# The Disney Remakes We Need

In the last decade or so, we've all been subjected to the crop of live-action remakes from the Disney Corporation.
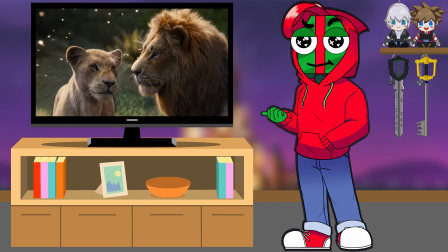5s
Some were decent, some were hot shit, some were just the same thing but longer and still just as bad.
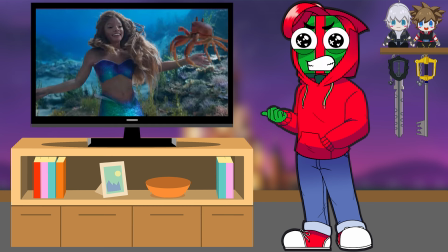10s
A lot were just the same story with what nuance was there, stripped away for the sake of an easy nostalgia grab.
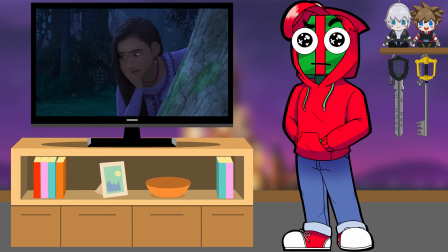15s
The recent crop of stuff along with the frankly bizarre mauling of Wish for no other reason that I can find besides it not being what people wanted and also not 2D,
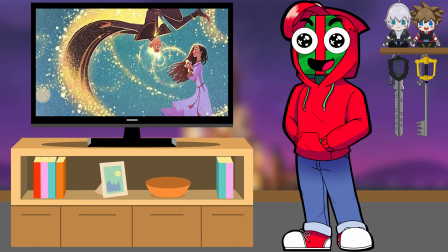24s
but we'll get to that,
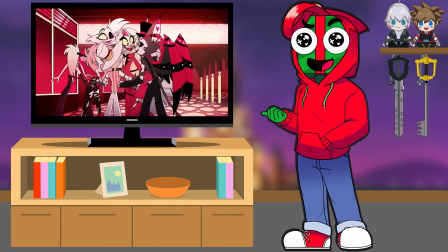25s
has led me to think about what the real merit is when it comes to 2D versus 3D, especially with the recent release of Hasbun Hotel and surprisingly enough, the final season of Sonic Prime.
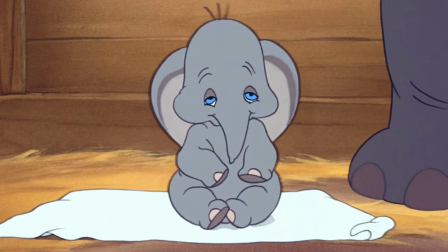34s
See, Disney has a large catalog of films to work with and the fact they've just now stopped dipping
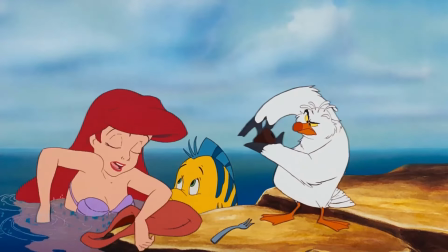38s
into the renaissance is shocking to me because the stuff before that was certainly good, mostly,
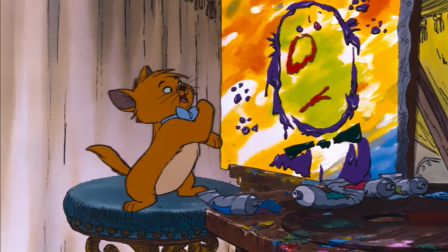43s
but they could definitely be improved on and I think slapping on a new coat of paint would be an interesting way to do that.
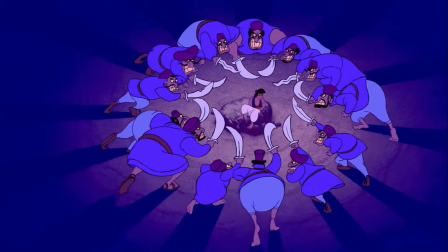48s
One big issue the live-action remakes have is that they're taking a story that was never meant to be in
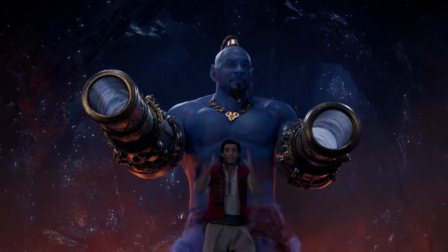53s
live action and making it in a medium that sucks out all the charm and joy from said story,
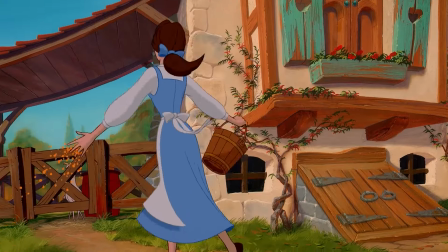58s
on top of making them just longer to get through and less fun. I'd say the best example to explain this is either Beauty and the Beast or Aladdin.
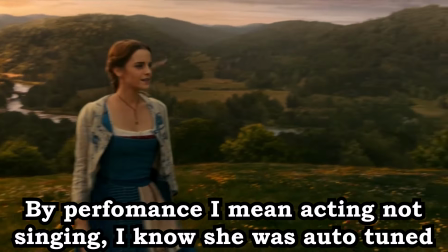64s
Both films are fine on their own, and I'd even say have some of my favorite performances from these things,
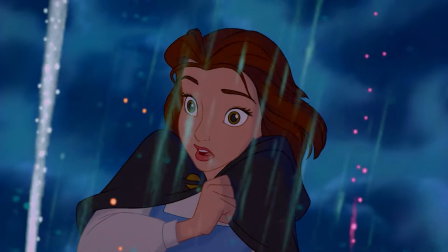69s
but they take stories about magic and monsters and high fantasy concepts that work in animation and try to justify them in a live action setting,
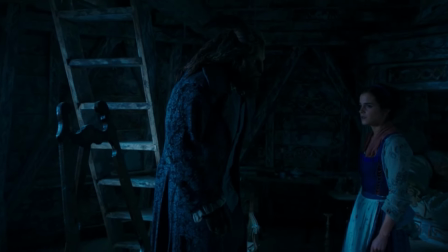77s
which is just way harder to do. I mean, I like Dan Stevens as the Beast, but it's no wonder half the movie is in this dark lighting so you can't see the CGI.
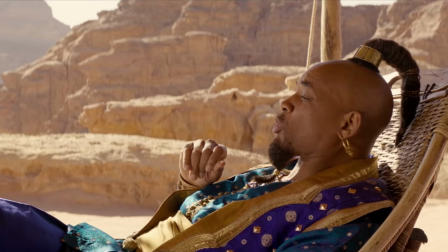85s
And Will Smith is a really good genie pick, but they were trying to put him into a mold that he did not belong in,
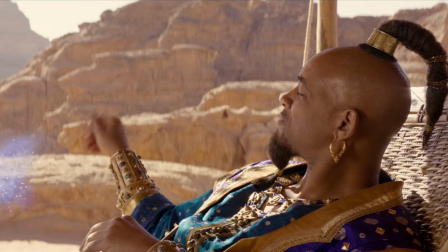91s
when say, Billy Crystal or even Reggie Watts could have fit this role extremely well. Along with that, I've seen this uncomfortable idea, again in the wake of which his release, funny enough,
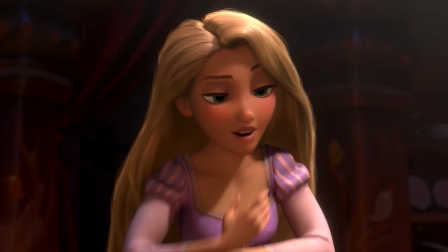99s
that the only way to tell animated stories are in a 2D format, rather than just letting the storyteller pick which medium works for their story.
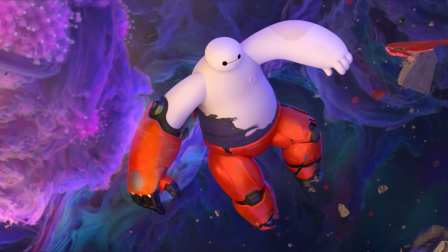107s
Some can work in a 2D space, Some can work in a 3D space, and some can work in a live action space,
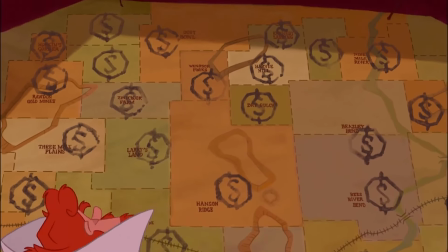112s
and dealing in absolutes is never a good idea and is where I tend to see people trip up. Having said all of that, here's why Disney should absolutely remake its back catalog in its modern animation style.
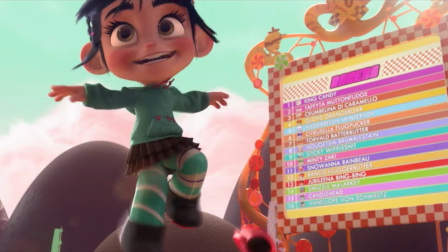123s
3D animation gets a bad rap these days and it seems to come from two major places, fatigue and nostalgia,
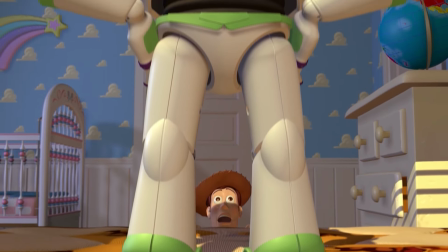128s
as CG as an animation form is only about as old as I am, so people my age have only known a world with CG films,
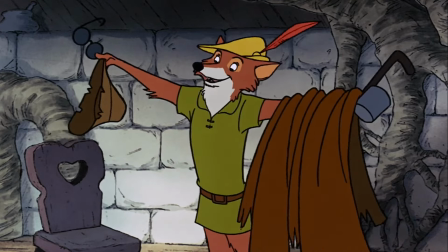135s
but anyone older had grown up with traditional 2D animation, which I will take a sledgehammer to that phrase here in a moment.
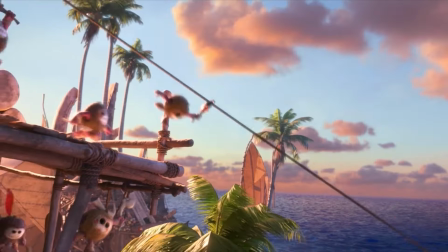140s
But anyway, 3D animation has a lot of inherent benefits for filmmaking, especially in the sense of assets and resource management.
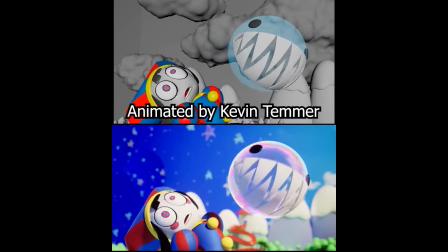147s
Once the model is done, you can pose and animate and do whatever you want with it for as long as you have it in your library.
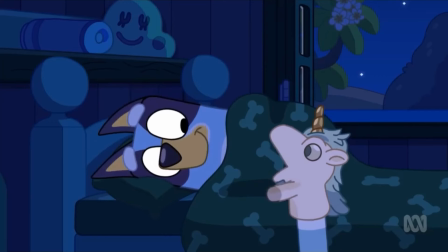152s
There's an inherent benefit to just having the model sitting in a void. Compare this to 2D films where everything has to be hand-drawn in this format, because as we all know,
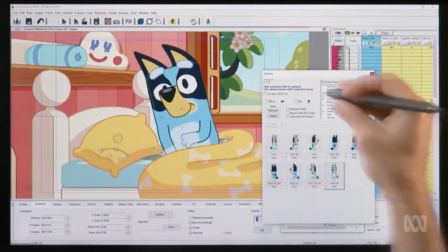160s
Flash and other 2D animation today is still done on computers, but it's much less forgiving on how you actually get the thing to move.
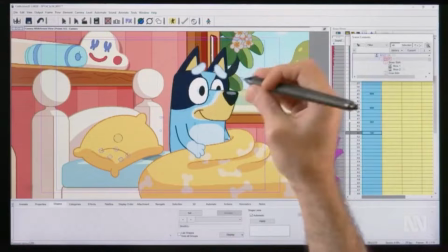167s
Yes, there is a lot of automation to this animation, but it's still a tremendous headache whenever their models break or anything of that sort.
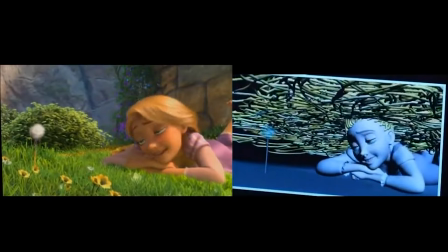173s
CG films have their headaches as well, but the amount of overhead is significantly lowered,
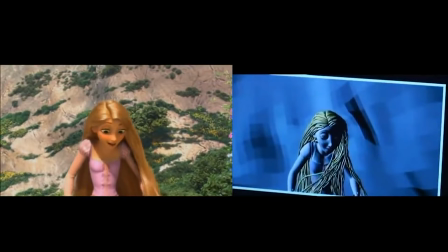178s
and it saves time when you just have to move the rig in the way you need as opposed to drawing every frame of every character and end up having to shortcut it.
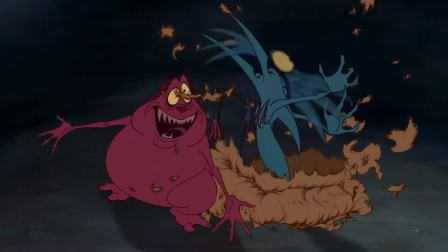184s
Although it is a lot of fun going frame by frame with a lot of these things. Some of these are just hilarious.
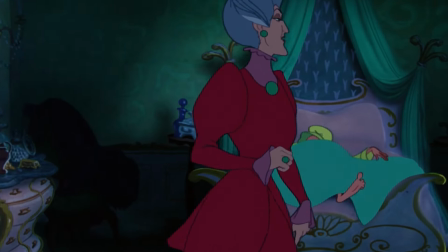189s
For an example of what I mean when I say assets being easier to use and make, look at this scene in Cinderella.
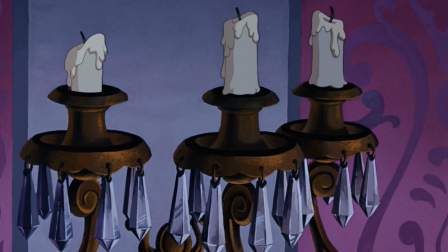194s
Tremaine is telling her daughters about the princess endeavor, and we get like four shots of this room. It makes the space feel more cramped than it really is.
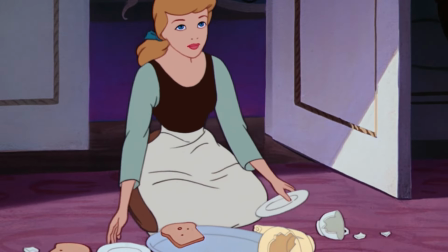201s
Because they had to draw every frame by hand, that led to a lot of reused background shots and things being made once for the sake of saving resources.
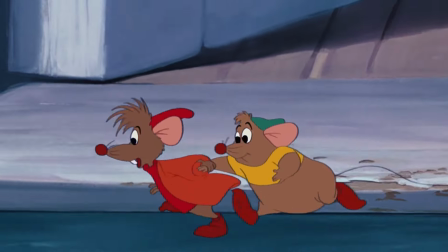208s
Or here, for example. Can you tell me which part of this image is on a different cell? That's what I thought.
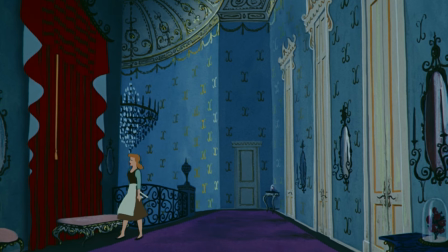214s
If they remade it in CG, they could make the house once and be done with it, put a camera in there and get what they needed.
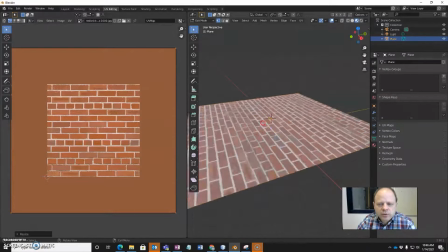219s
It'd also make texturing the walls and carpet easier since they're repeating patterns that you'd only need to make two or three rows for, and then duplicate it and boom, you got yourself a wall texture.
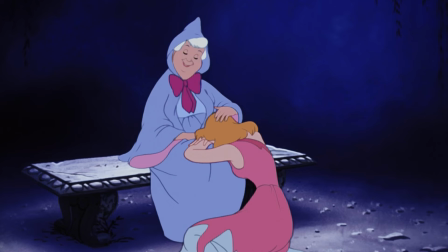227s
The process of making older movies again would also be helpful for making outside shots, as half the time I can't even tell what I'm looking at.
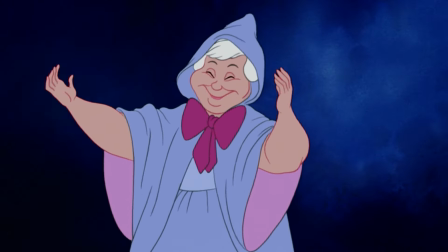234s
I mean, look at the background when she meets the fairy godmother. It's just a bunch of blues and odd shapes.